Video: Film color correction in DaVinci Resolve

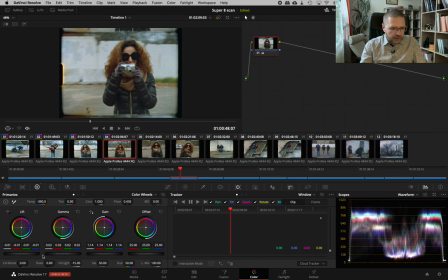Общий контраст, точнее общую экспозицию можно с помощью гаммы исправить, но здесь этого будет опять-таки недостаточно, потому что я вижу, что можно и тени сделать более контрастными, и света приподнять. и давайте я сравню этот кадр и этот кадр
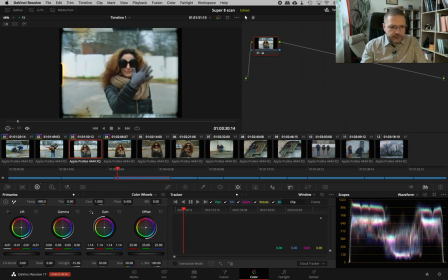у нас же все-таки должно должна съемка быть целостной и должно это выглядеть естественно до соседние сцены должны похожими по цветовому решению для этого здесь я нажму правой кнопкой мыши сделаю grab steel то есть я сграбил это
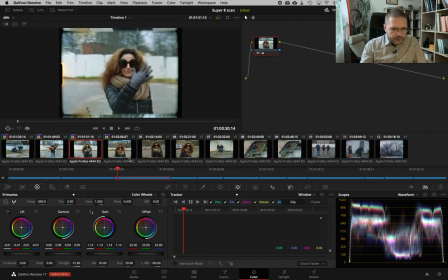изображение вот в галере у меня он появился этот стил теперь я открываю следующий клип и нажимаю вот эту вот для того чтобы увидеть два изображения одновременно сграбленная справа у меня это которому я делаю цветокоррекцию она слева но в общем и целом видно
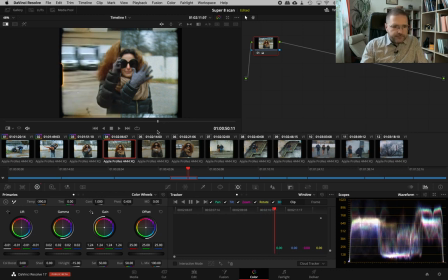что отличается баланс белого да то есть на предыдущем клипе баланс белого был более
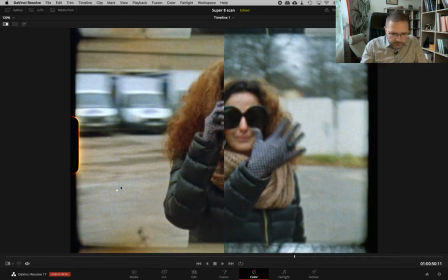холодный вот цвет куртки он давайте так посмотрим видите цвет куртки отличается поэтому
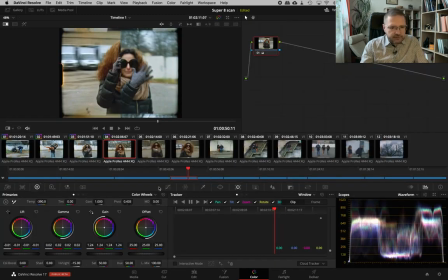как бы не всегда это обязательно прям сводить один в один важно ориентироваться на общее ощущение но здесь видно что и асфальт более теплый поэтому я вижу что здесь баланс белого имеет смысл чуть-чуть подправить полностью соответственно не добьемся по разным причинам но
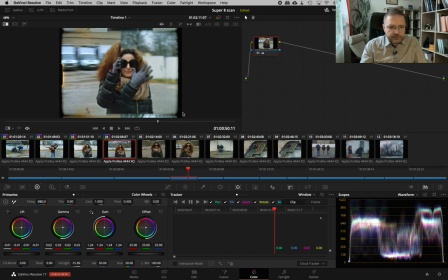более ли менее причина одна немножко разное освещение похоже но все равно немножко разная плюс могли там облака сыграть еще что-то не обязательно прям идентичности
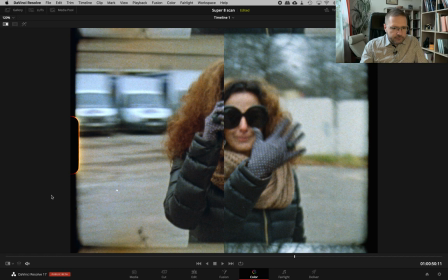добиваться абсолютной ну вот наверное в такой степени баланс белого лучше подходит больше
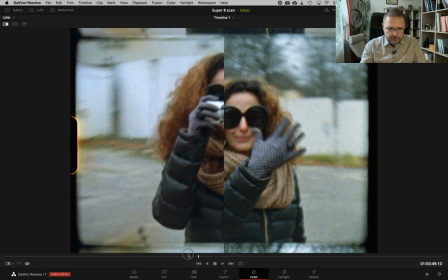уже в целом похоже левая и правая половинка давайте покрутим их хотя вот здесь видите например
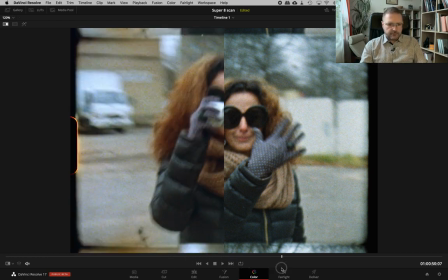забор получился избыточно холодный поэтому наверное все таки я буду ориентироваться
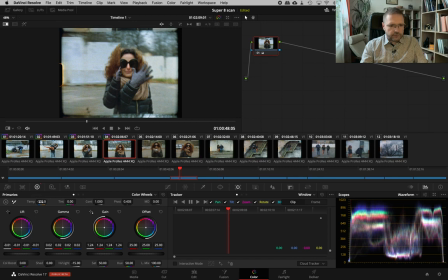и на забор тоже и немножечко верну баланс белого опять-таки в сторону тепла сторону
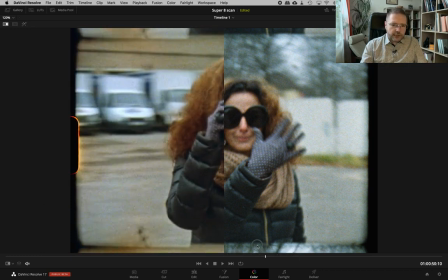желтого важно в этом вопросе ориентироваться на общее ощущение его сейчас у меня общее ощущение похоже поэтому
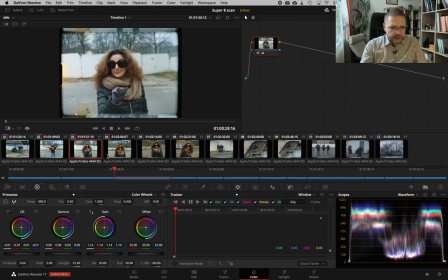я выключаю режим сравнения и в целом я вижу что у меня эти сцены похожие вот особенно там где появляется забор но видите как насколько разная
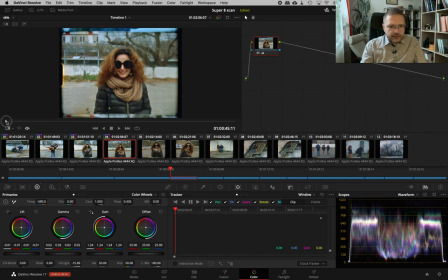сцена насколько она по-разному снята в разные стороны так как камера крутится вокруг модели то конечно вот если была бы только такая сцена вот только с таким задником я бы делал одну цветокоррекцию если
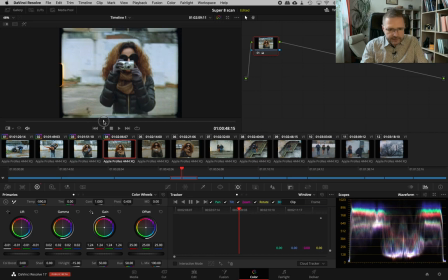была бы только такая сцена вот с таким задником я бы делал другую цветокоррекцию во-первых задник и свет но так как у меня все в одной сцене я вынужден искать некие компромиссные варианты в принципе баланс белого можно сделать вот здесь вот один вот здесь вот другой и через кей фрейм и его плавно изменять но это уже на мой взгляд
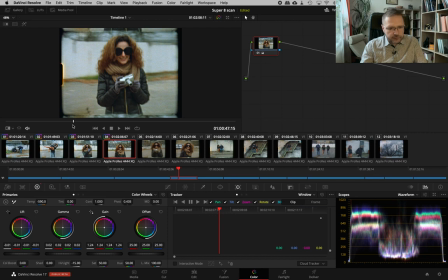слишком заморочено для супер 8 и для пленочной цветокоррекции ну вот собственно говоря таким образом мы и делаем всю коррекцию пленки от и до сколько
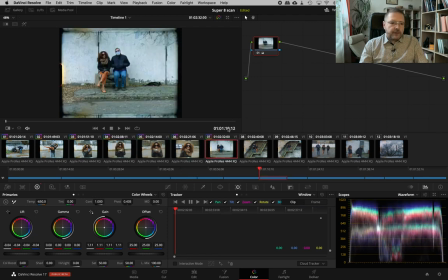у нас сцен есть столько мы и делаем мне все нравится давайте немного поговорим про такие вещи как стабилизация и кроп а также про шумодавление и удаление артефактов то есть царапин и пыли нужно ли это делать ну начнем мы со
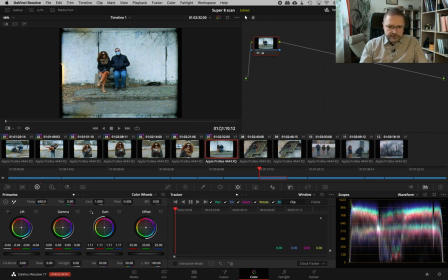стабилизации какой бы нам сцену взять для стабилизации ну пускай будет эта сцена то
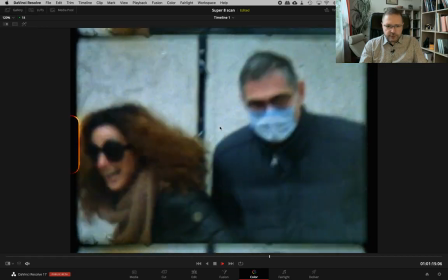есть если мы ее проигрываем то изображение в какой-то степени все-таки дергается потому что съемка
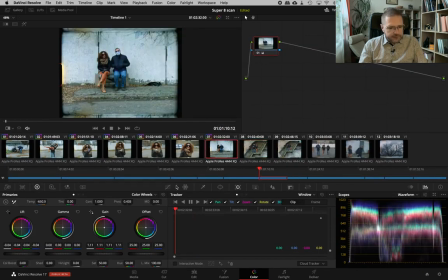ведется не со штатива мы можем стабилизировать это изображение для этого используем закладку стабилайзер например можно и другими способами это сделать нажимаем кнопочку стабилайз сейчас изображение
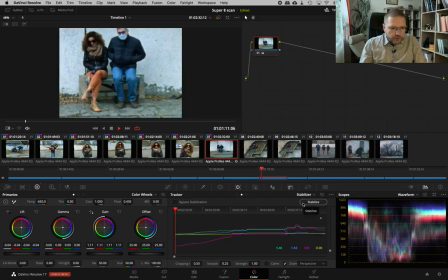проанализируется как вы видите очень сильно стабилизировалось изображение и она плывет вот